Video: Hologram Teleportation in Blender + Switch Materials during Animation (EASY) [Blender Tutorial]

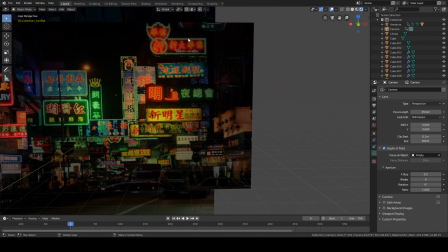So I wanted yellow here, green here, and I think a red or orange right here. Yeah, so you can see this color is red. The power is 9,000 because everything in the scene is super big,
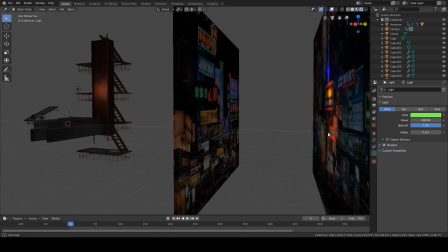and I didn't actually mean to make it this scaled up, but I forgot to change it at the beginning, so that's how it is.
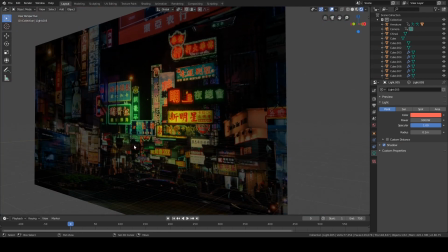And same thing for over here.
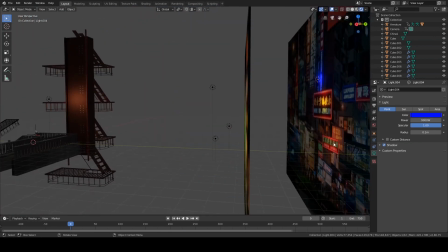For the wings jewelry, I have a yellow, this blue light, and then there should be a red light down on this sign, which you can't even see in the final scene.
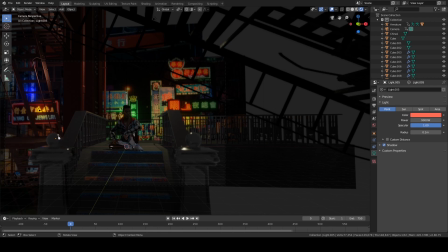This is below what you can see in the final scene, but it still adds to the overall luminosity of the entire page.
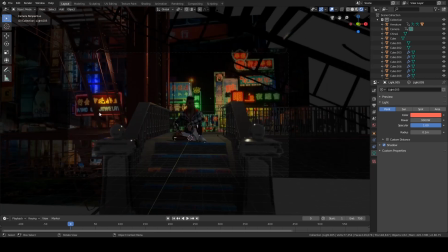So in this page, you might not be able to see that specific red light, but it still adds to the underglow of this red light, and it puts some light onto these posts here in this staircase.
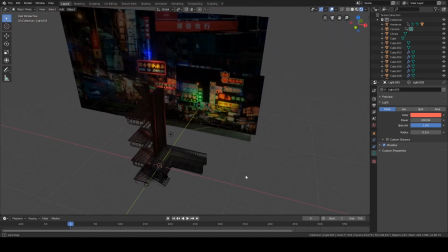So it's what else have I done?
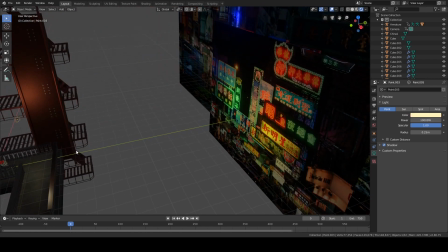Oh, I added a backlight here, and this is just a 10,000 power spot lamp.
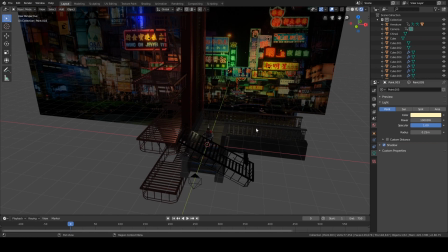Or no, sorry, it's not spot, it's still a point light. But I just needed something to lighten up the scene because without this, it is very dark.
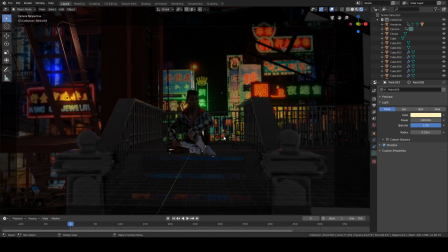It is very difficult to tell. So here's the difference. So this is what it did look like. This is what it looks like now. So there's a huge difference between those two, and I really think it was useful. So let's get to the interesting part. Kento.
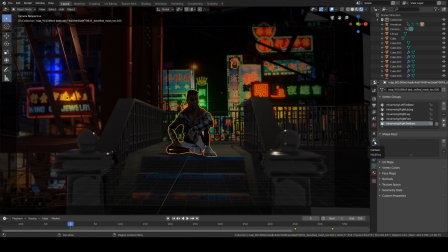Basically, I needed to figure out a couple of things.
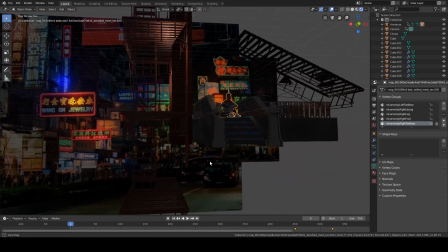Oh, by the way, the police lights are just these two point lights here.
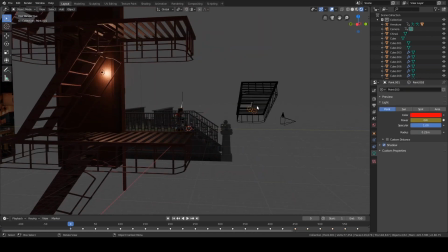There are these 2 point lights. There's a red one and there's a blue one.
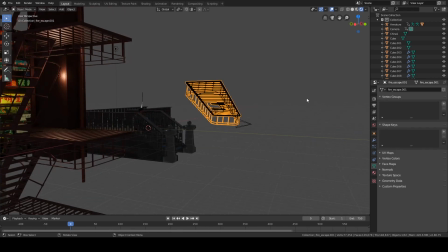And then there's this girder, which I put down, which you can actually see in the final product.
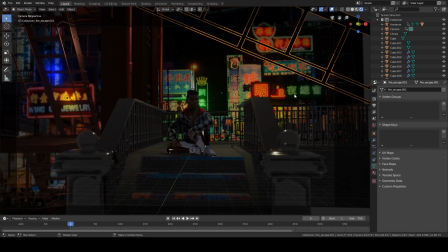There's just these bars on the top, which is fine. It adds to the aesthetic of it, I think.
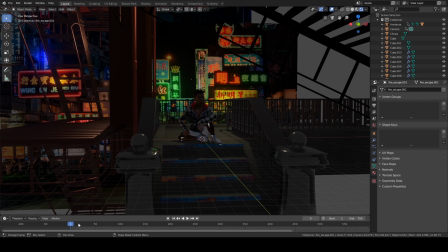And they just have a repeating light. So they'll jump to 0 every 25 frames, and then they'll jump up to 10,000 every 25 frames. So, and then they alternate. So it's just that blue and red light that you see throughout the video.
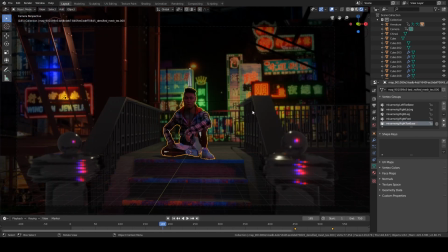Anyway, back to Kento. I need to figure out a couple of things. First off, this is a 3D photo scan that I made of Kento using the Displayland app, which is super cool.
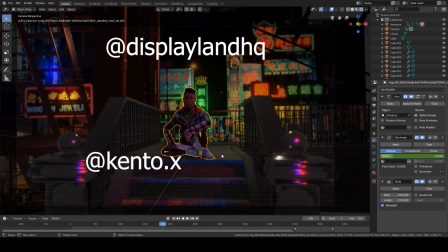Follow them on Instagram and download the app and make your own stuff and send it to me so that I have more assets to make things with.
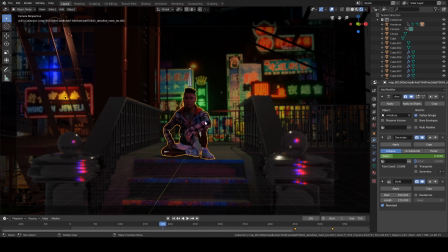Yeah, really, really great app. I would highly recommend you. It's free and you can share all of your 3D models. They build videos for you, which is really cool. Anyway, they are not a sponsor.
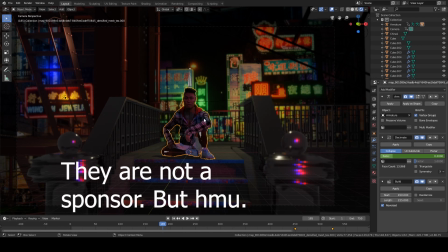Anyway, they generate these 3D models,
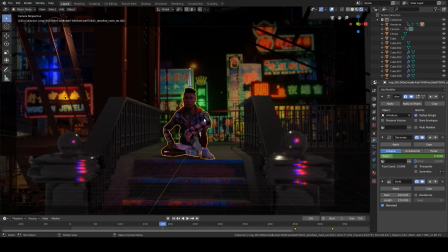and the only problem I have with it is not even really a problem, but it's a problem for me because I run things on a laptop. The try count, which is basically how many faces the models have, is astronomically high.
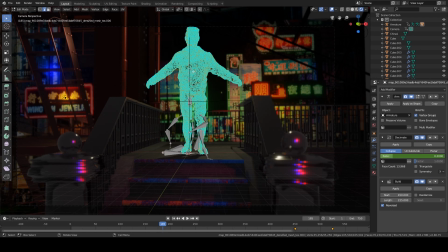Actually, to give you an idea, it is what
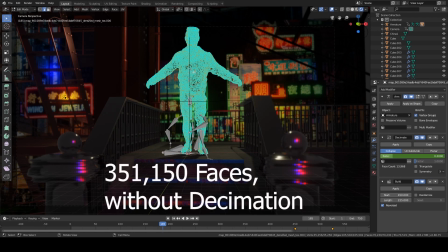5 times more, or 50 times, yeah, 50 times more, whatever, triangles than are currently in this grid.
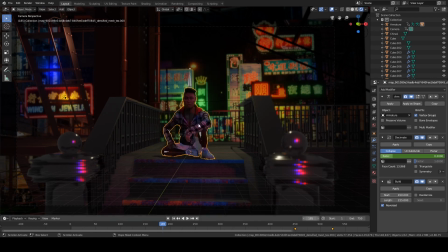Basically, my computer can't handle that. So what I did was, and this is something I do applaud them for, they give you a texture with your 3D model that can adapt to whatever face count your model is at, which is really spectacular.
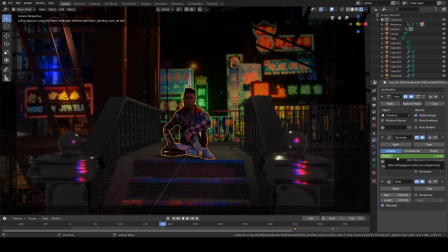What I did was I used the Decimate modifier, which basically can bring your character's face count down. It just starts deleting faces and then connecting the faces that remain, which is pretty great.
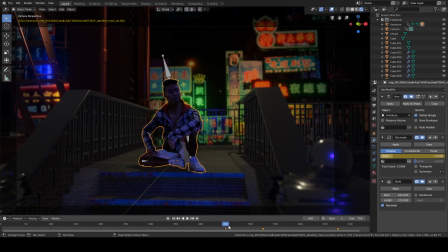So what I did was here on frame 450, I started to keyframe the ratio for the Decimate. So it was at 0.2, which is pretty great. He still looks good.